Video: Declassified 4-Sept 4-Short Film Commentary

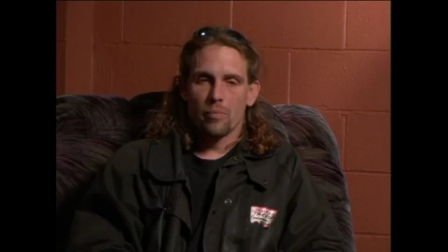Brant is a licensed pyrotechnician, so you don't want to be setting fire to your name badge. And actually, his name badge, we didn't burn on him, we burned off him and stuck it on him because of the toxic plastic.
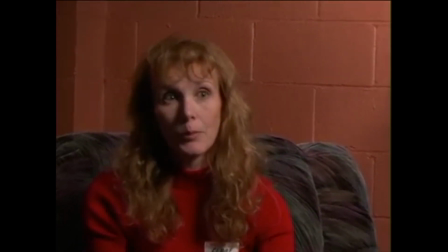Well, I can't fly, but I can jump for long distances.
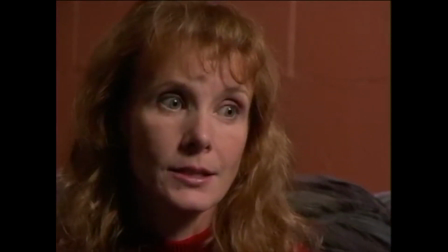Although this looks natural and quite fresh and everything, it was actually a second take of the same thing.
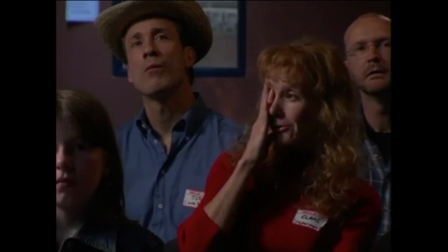So that's what a good actor will do. Just keep it fresh.
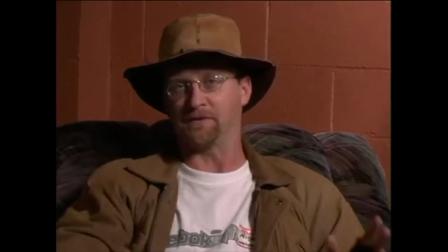And Terry had a little problem with the name of his character, which you'll see in the outtakes. gets stuck and cuts up the
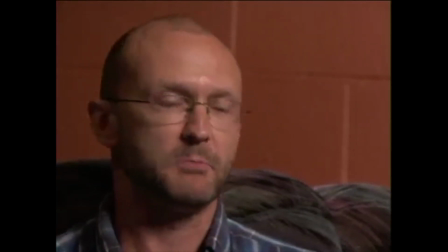furniture.
He can I wanted to mix these shots up so that we have close-up, wide, moving in and out, so that it doesn't all look like the same setup.
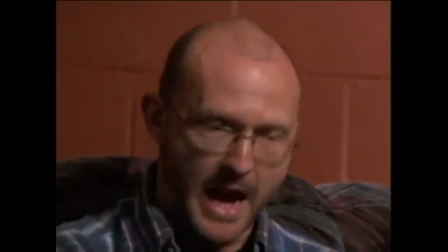Sometimes you can get away with it looking like the same setup and cutting from one to another, but in this case, it didn't work.
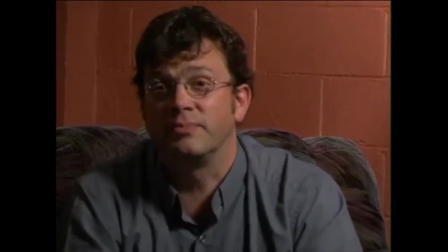So here we got a little move, and sometimes we're close, sometimes we're wide.
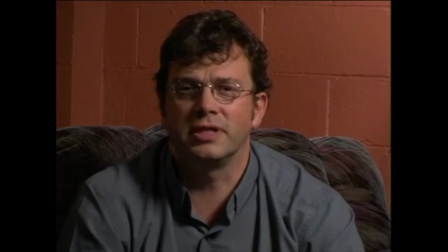Just mixes it up a bit and makes it interesting. It also has kind of a documentary feel.
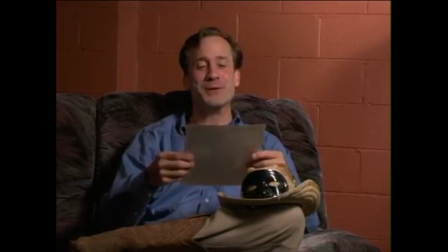I've shot a lot of interviews, so you kind of get the idea of how to do it and what the framing should be.
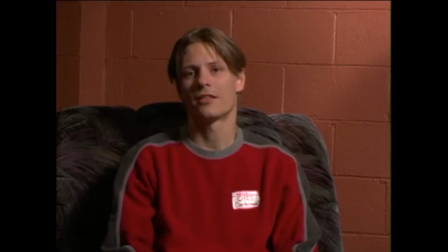That was one of our elements, the horse. Now here's a spot where we're actually transitioning into the second act.
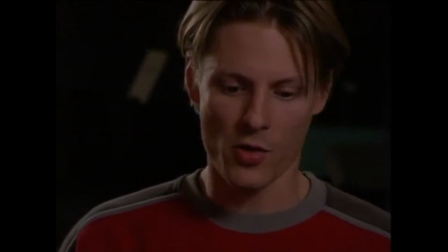Although we're over halfway through the show, this is the spot where we get into the second act.
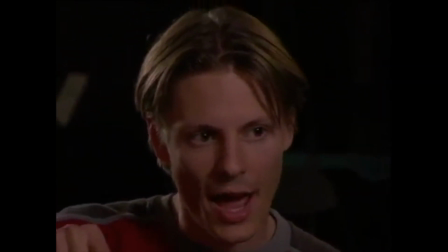And the setup's done, and now we're going to start to actually follow the characters through a bit of a story.
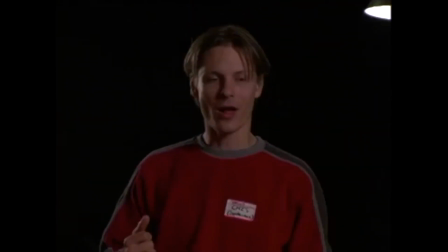And I was worried that this transition was a bit abrupt when we were doing the editing, but it actually came out pretty good.
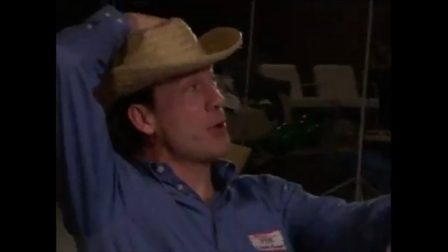When we're actually cutting it, I was going, we've got to get into this playground somehow.
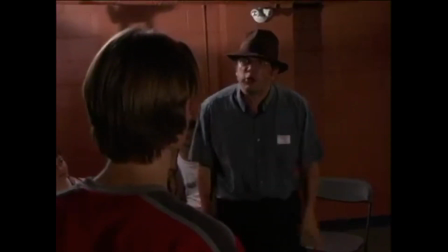This is one thing that I wish we'd done a little differently.
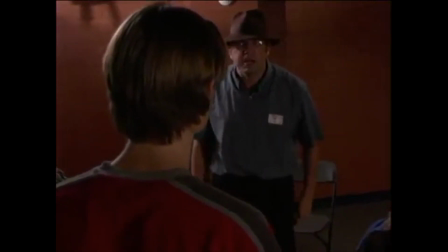I wish Reg's character had gone from happy-go-lucky to irate a little bit better.
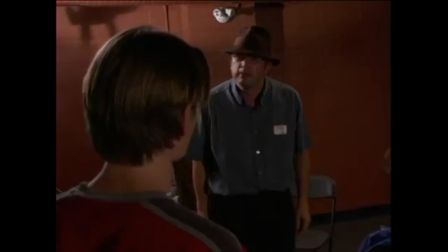He's just kind of flipping a switch here. And he's doing his job.
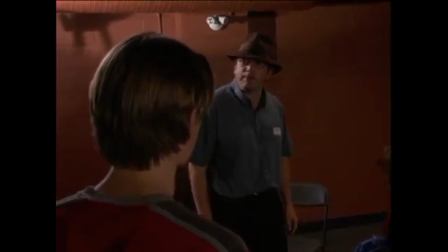It's working great, but I think we'd like to see that mercurial aspect of his character.
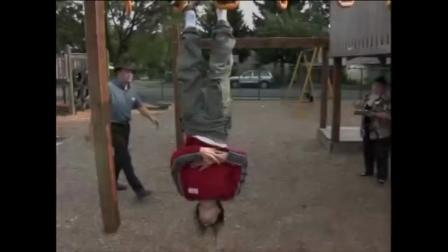And now we're in the second act. I'm totally glad this is Reg's idea. I'm glad he came up with that.
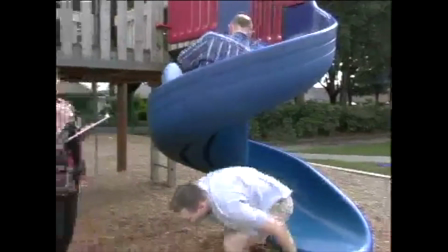Gets us right in there. Follows it through. Now the interesting thing about this shot is that everybody was quite slow coming down that slide, not just Sheldon.
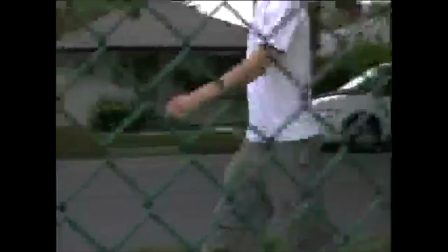I just cut it in the end of the shot. It's a funny joke. And here Matt was the only one of us that was wearing boxers that day.
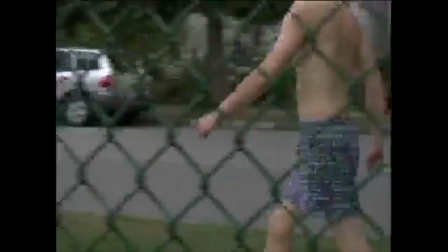Or is that too much information?
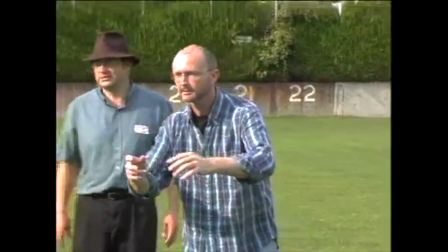I love the look on Reg's face in this shot.
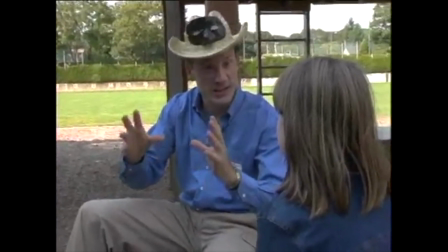And coming up here with Kelsey, who's Brant's daughter, incidentally, is the lamest joke of the whole thing, and that's because I wrote it.
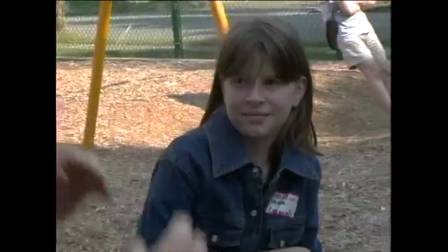See, you should listen to your actions and let them improv. Like a Power Ranger?
Power Ranger?
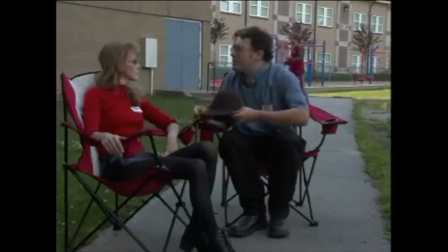Well, he was a Texas Ranger.
Now here we've got layered stuff, and these are really hard to get the timing on.
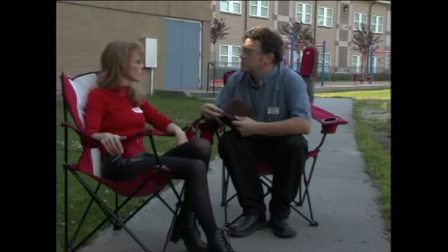I'm sitting there with my eye to the camera and holding up my finger and going, okay, cue.
Both my parents are DC.
Hoping that we get, the actors in front don't run out of dialogue before we get the fire extinguisher in there.
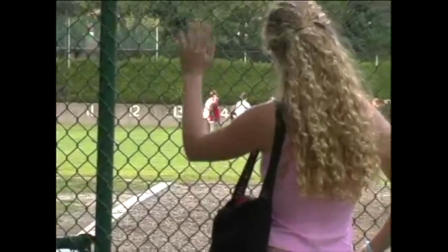Now this is Shauna, and she looks harmless enough,
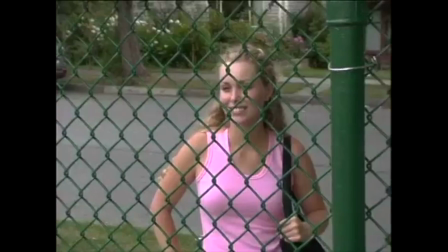but actually there's an interesting story that Matt told me about her.
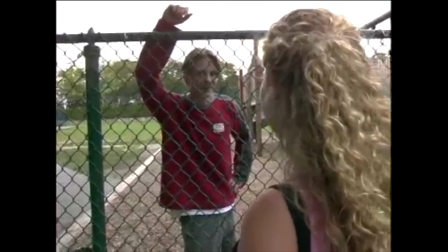That back last year in English Bay, she saw a shark struggling out in the water,
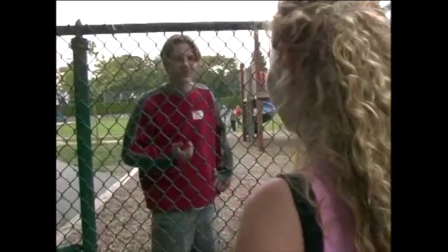and she swam out to it, and grabbed it by the tail, and pulled it into shore, and killed it with her bare hands,
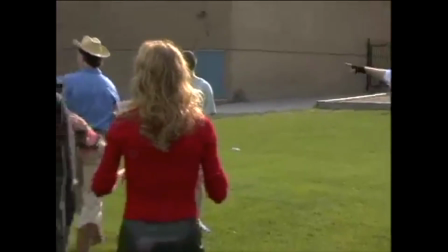and ate it for dinner. And I'm not lying about that. It's always the quiet ones.
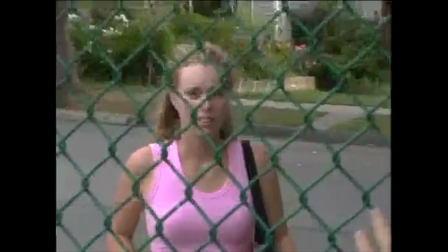Now, poor Matt's face got pretty abraded on this, and I felt badly about smashing me in the fence so many times, but as a director, you just got to get the shot.
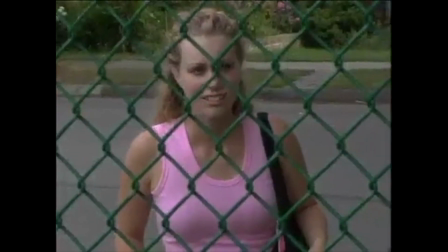You got to get the shot, and you can't, you feel so ruthless.